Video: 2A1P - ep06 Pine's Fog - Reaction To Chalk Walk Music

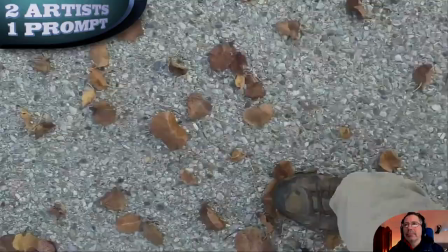Here's another leafy ground that I walked over. Moving on, more leaves, more crunching.
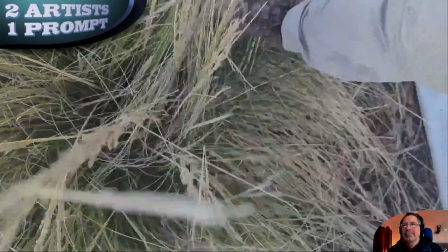Here's the other brushing the grass backwards and forwards that I mentioned.
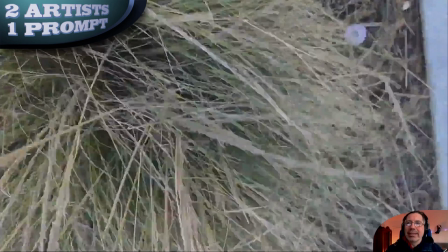This is really nice. Just taking the sounds from the real world.
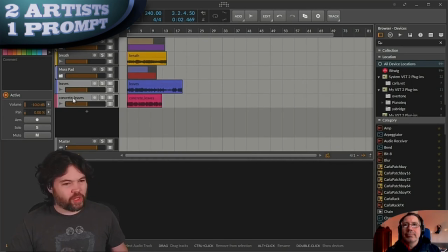Really cool, I like that.
It's probably not worth grabbing both, because I'm looking to do something like, I'm going to load this into a sampler and do some sort of granular process. So I'm just going to commit and go for the concrete leaves.
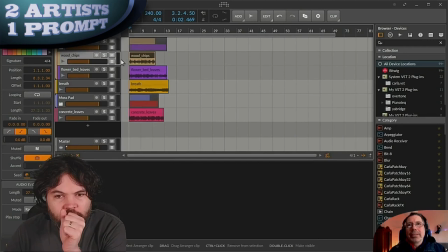I like this because at some point you need to take some decisions, and the earlier you do that, the better it is for the project, because you don't have to vary between, oh, is this better or is that better? I like this approach very much.
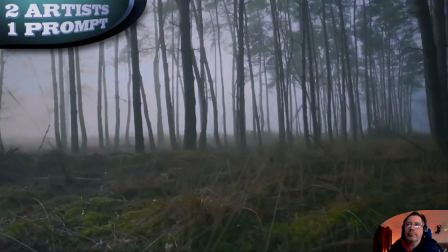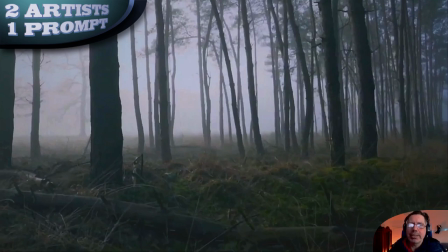In the beginning, I had the impression it sounds kind of waterish sound, but that fits perfect because in the forest or near the woods, there are always some rivers or something like that. There could be a nearby river that's sounding together with all
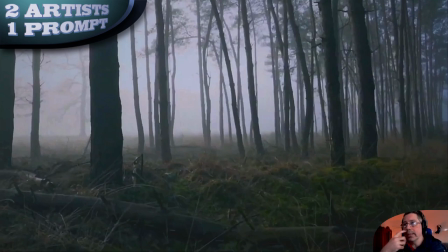the wood sounds and all the ambient space and stuff. Really like that.
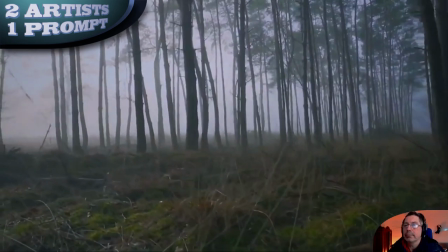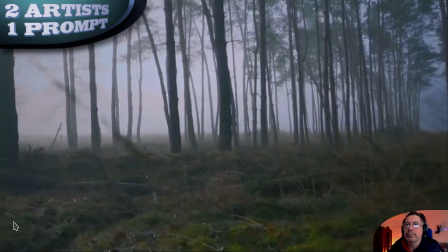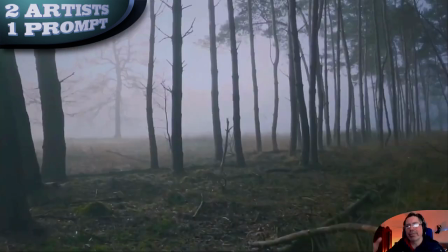And you get the impression with the footsteps and the camera moving up and down, this could be the original sound, so that's really great.
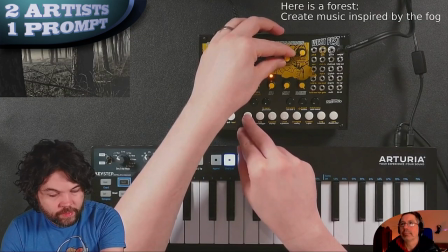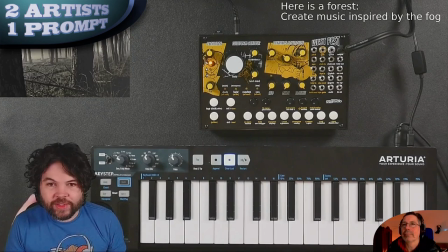I don't know if that's going to be an appropriate rate.
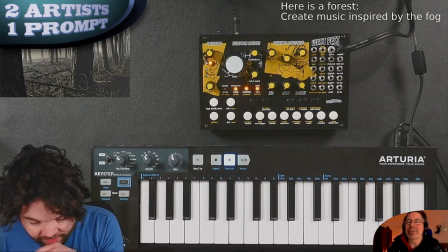Similar sound I was creating with the search synthesizer. But let's see where it leads to.
That works.
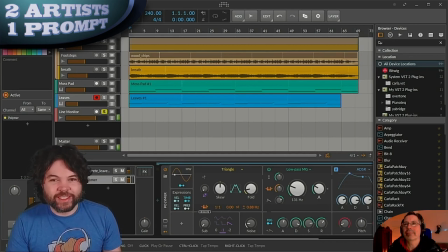I'm gonna try and hit play just on the beat here. Should have probably hit record there.
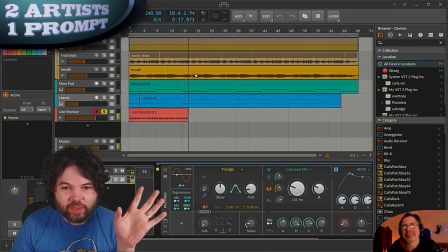I can reveal what I will be doing the rest of my sound design in.
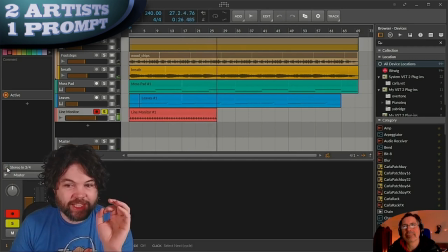I'm going to disable monitoring, so hopefully you can't hear that anymore. My sound design is going to be done in pigments.
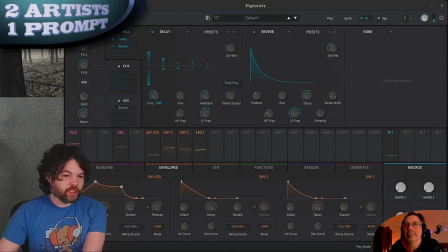Overall, that's working. I think that the tree sound is going to need some processing, so that's something.
That sounds nice.
Okay, so
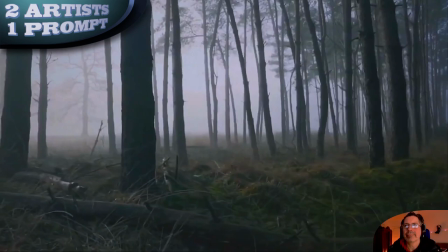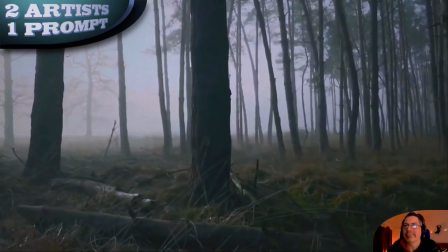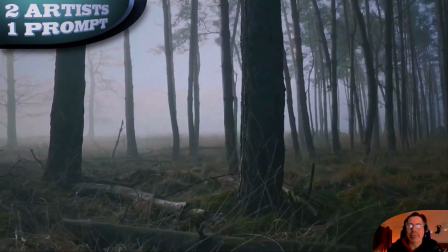I like how the mood changed. In the beginning, without all the music, it was kind of scary. So like lost in the woods, but now it gets more like the forest is your friend.
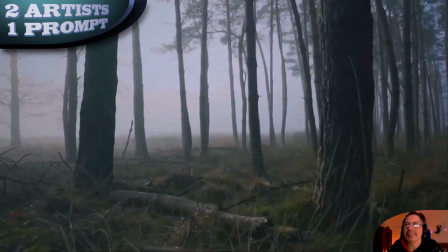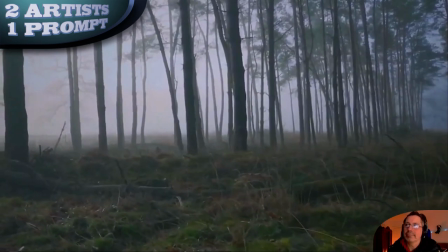So that main rising pad, let's start now.
It's beautiful.
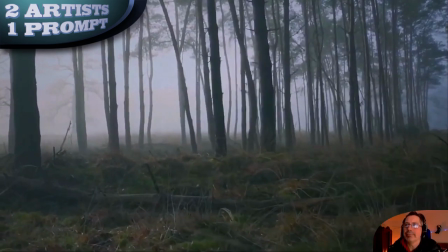That's pigments.
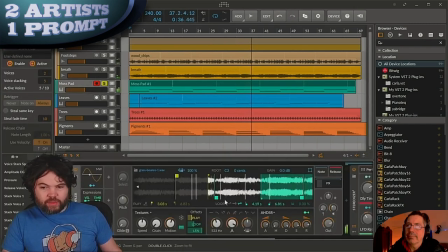Definitely has more texture.
It has more texture, but I like it in the lower frequencies because, I don't know, it gives me more feeling of being huge, but let's see.
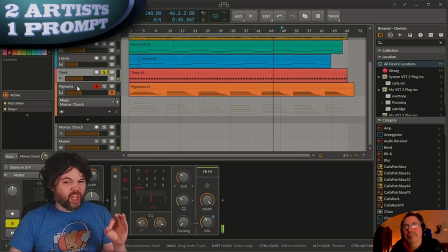So I think what I'm going to do is I'm going to sidechain the pigment sound.